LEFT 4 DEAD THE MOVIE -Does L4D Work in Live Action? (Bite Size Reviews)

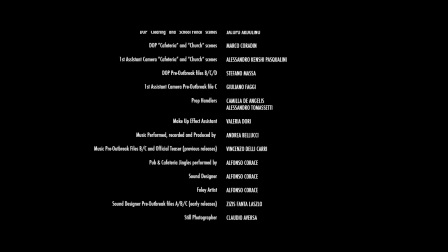And while it gives a somber tone, I would have much rather preferred how every Left 4 Dead campaign ended, with the iconic ending theme playing as it says the survivors have escaped.
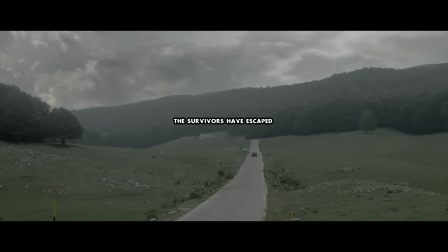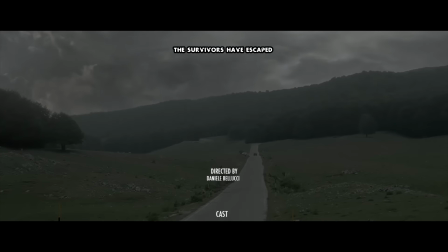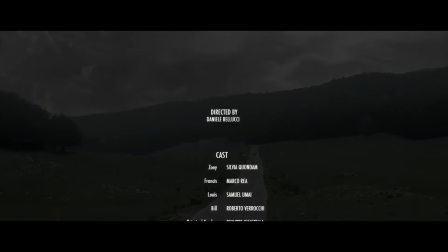And then showing the actual names of the actors and who they played first. And instead of saying directed by Danielle Bellucci, could have gone with Danielle Bellucci as the director to really push that Left 4 Dead
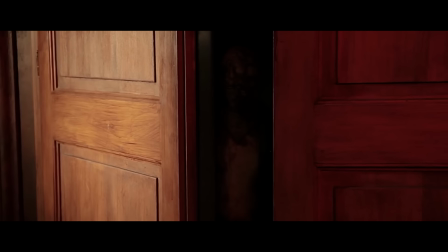vibe and just bring up the whole fact of the director being an integral part of the games, considering how much they used Left 4 Dead soundbites and motifs so frequently up until this point.
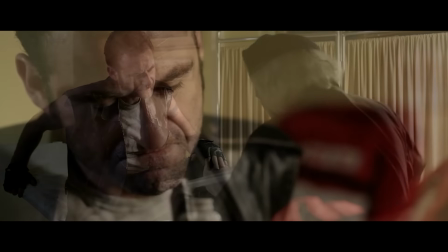Despite some stark and nitpicking criticisms, I still love this film.
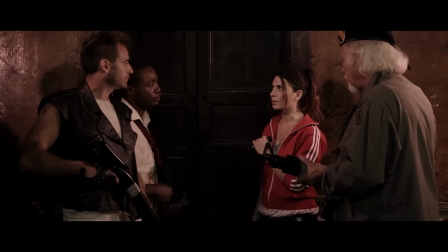I love the amount of effort and love and passion put into it, for its cheesiness and its effects,
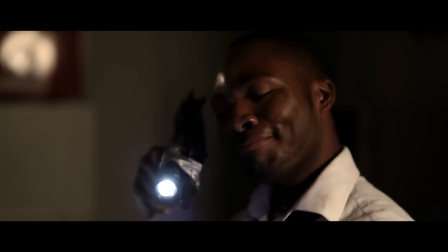to its Easter eggs and tributes to the fans, to its cornball acting and storytelling.
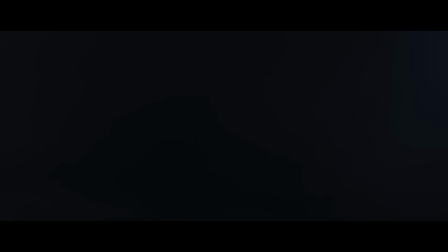While a majority of the scenes outside at night are somewhat of a pain to watch due to how unnecessarily dark they forced it to be,
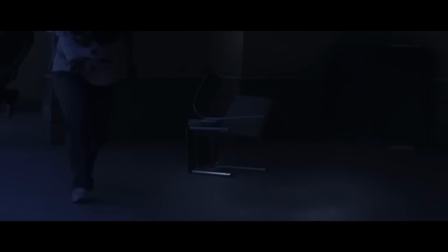the action sequences we got were a delight, and the character interactions weren't so bad.
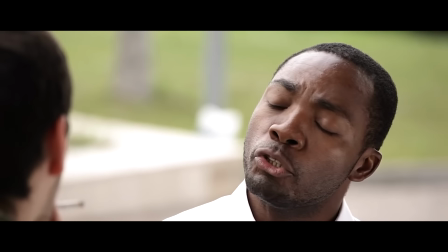Although there were some parts of the backstories that could have definitely used some revisions in the writing process.
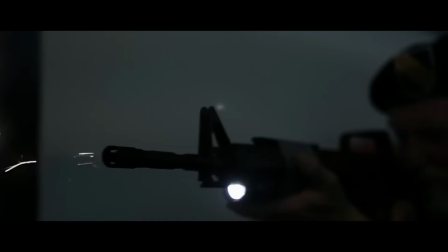It was a film with 8 years of fan-created passion that built this all together with support by the Left 4 Dead community.
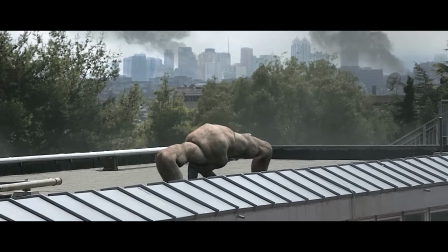And I highly recommend giving Mexican Standoff's Left 4 Dead the movie at least
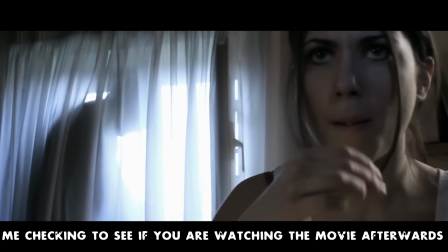one watch through as a fan of Left 4 Dead or even horror or zombies in general.
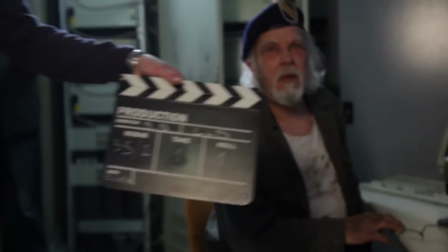And they have voiced that if they had a bigger and proper budget today, they would easily seek to remaster this movie,
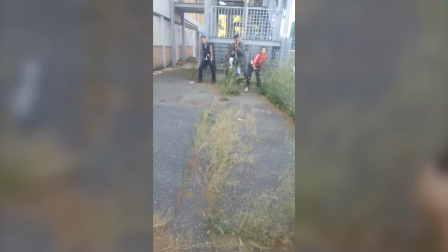but are still happy with their final product as it is,
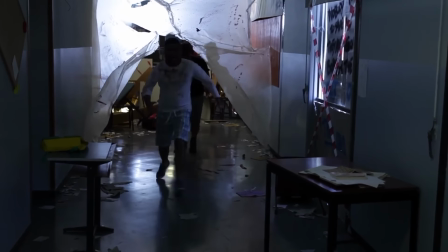and are still ecstatic to this day with the general response being Left 4 Dead fans simply enjoying a good flick.
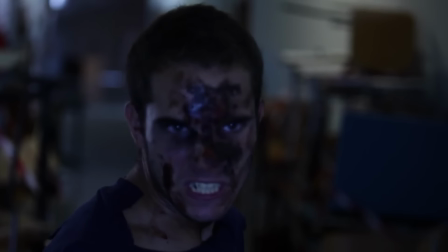And they delivered.